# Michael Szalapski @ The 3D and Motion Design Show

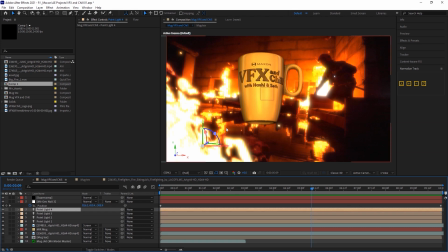4:10 Got some point lights around here flickering with an expression to give it a bit of firelight on the mug as you'll see here.
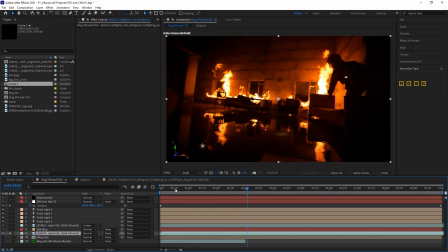4:17 Then most of it is being done by some really good stock footage. Got a slow-mo shot of a fireman running through a burning house with some really cool reflections from the water that I guess they're using to fight the fire with.
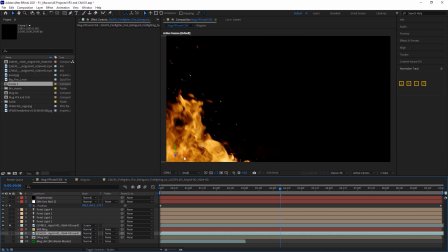4:30 I think the fire is winning. Then just a regular old fire element.
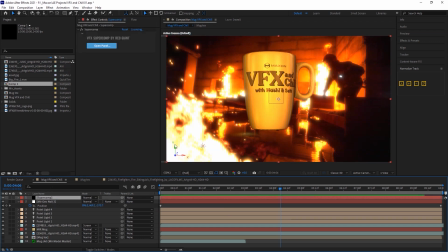4:37 And then I threw it all in Super Comp. Super Comp is the secret sauce that makes it work.
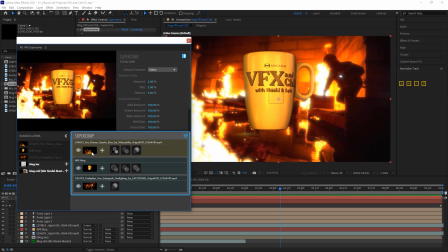4:44 Inside Super Comp, you see I have my three layers, my fire, my mug, and my other fire. And the background layer, I've got optical glow on it. Gives it that little shiny punch before, after. Really helps brighten things up.
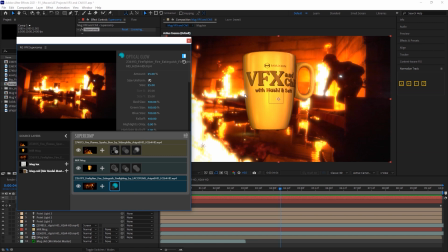4:59 And you'll notice that color bleed that's happening here is also happening on the mug even the mug is above it in the layer stack that's because in super comp all the layers are aware of and react to each other with no pre-comping no weird layer stacks of all kinds of stuff it
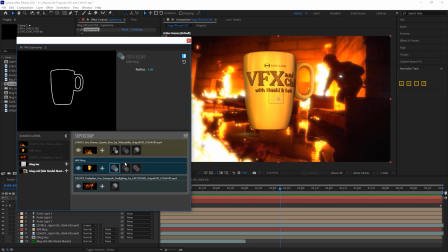5:14 just all works on the mug i've got an edge blend very subtle
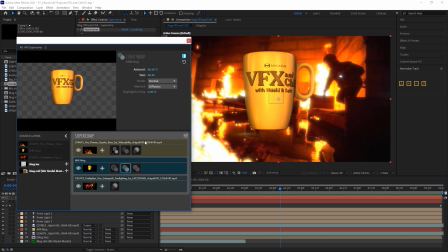5:21 light wrap very subtle to help bring in some of this orange around on the edges and haze again very subtle because in visual effects subtlety is key even when you have a building full of fire on the foreground fire here
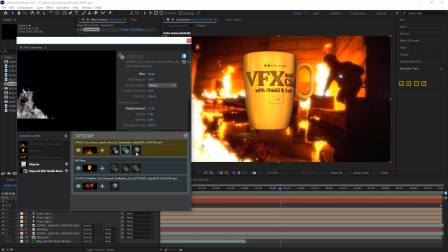5:36 i've got some color correction a heat blur to let's see if i can
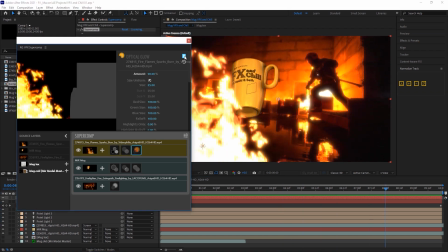5:42 show it off at all let me turn off the glow here see if it really shows off
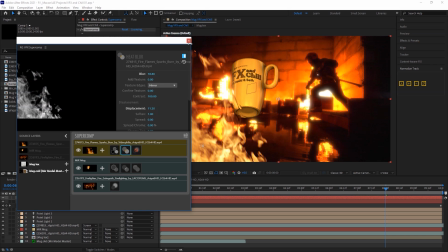5:48 the heat blur because i have to have optical glow because i put that on everything like frank's hot sauce Hepler off, hepler on. You'll see how it really warps the background behind it. I put this one a little less subtly because I'm a weirdo. Alright, now that that quick one is over with, here's a more involved project for a new energy drink that comes not in a can, but in a bottle. Earth shattering, I know! Let's watch.
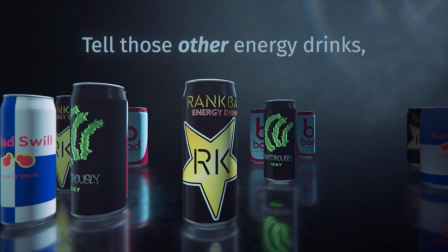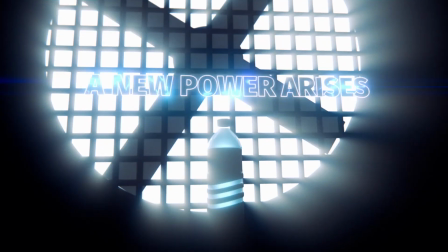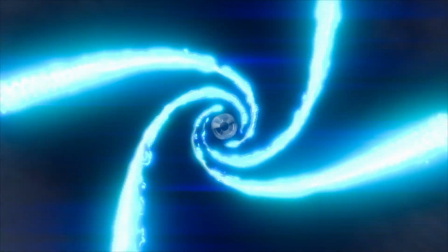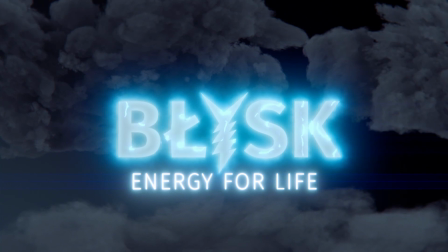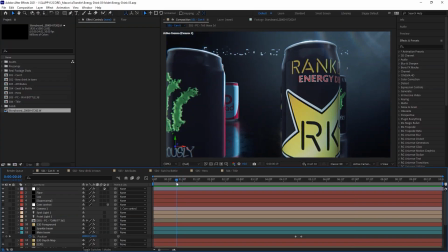6:44 Alright, let's dive into After Effects. Now, I want to talk about a couple of shots here for you. uh this one here
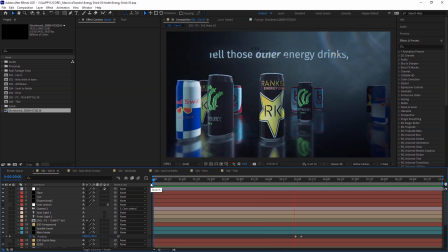6:52 full of our fake energy drink brands we've got bad swill
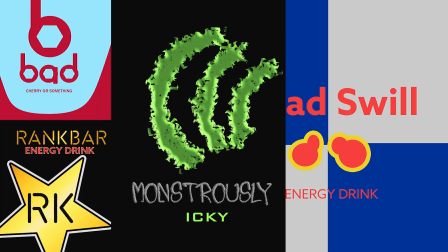6:58 monstrously icky and others getting blown away by this electricity with
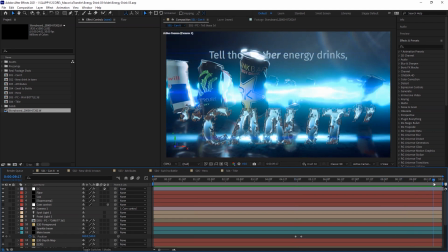7:04 the heavy implication that cans are bad because they rust and are bad for the environment
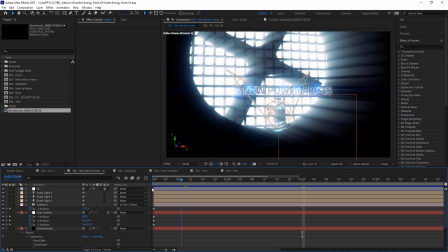7:10 and plastic is so much better and i want to talk about this shot here with our lord of the rings quote because there's some interesting tricks to make that shot work.
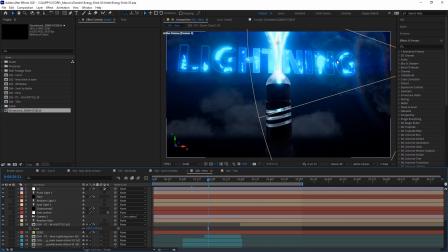7:19 And I want to talk a little bit about how I got the lightning beams to work and the reactive lighting on the text and really throughout the whole thing.
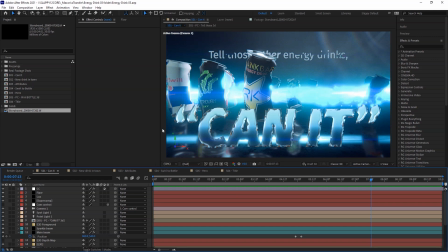7:27 We'll start here with the shot, telling the energy drinks to can it. This is actually pretty interestingly built. I used Element 3D for the cans and the reflective floor. And so you see I've got the foreground cans here.
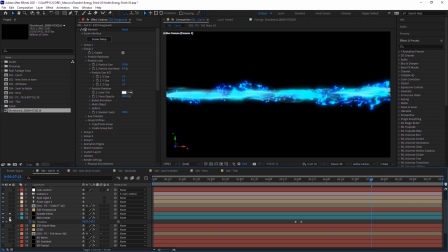7:42 I've got my sparkle beam and my main beam of lightning in there together.
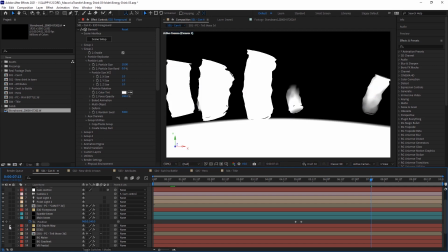7:49 I've got the depth map here from element which is helping me
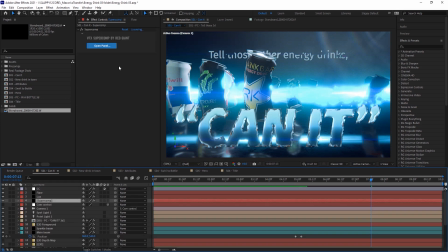7:55 cut things out and then of course we've got super comp over top of everything to make it all tie together.
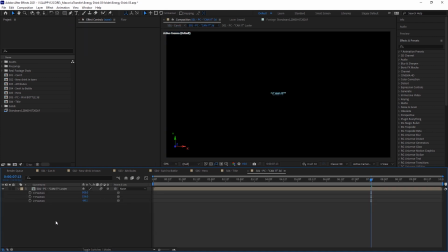8:02 This first thing I want to talk about is this can it here. You'll see it says can it and then it goes like that.
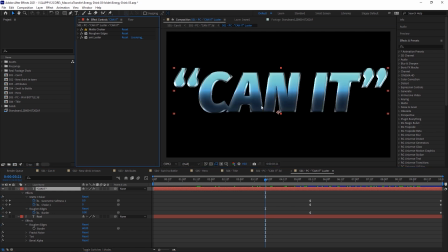8:08 The original words here are using universal luster to give it that luster. Some animated roughen edges and matte choker and that just chokes this layer away.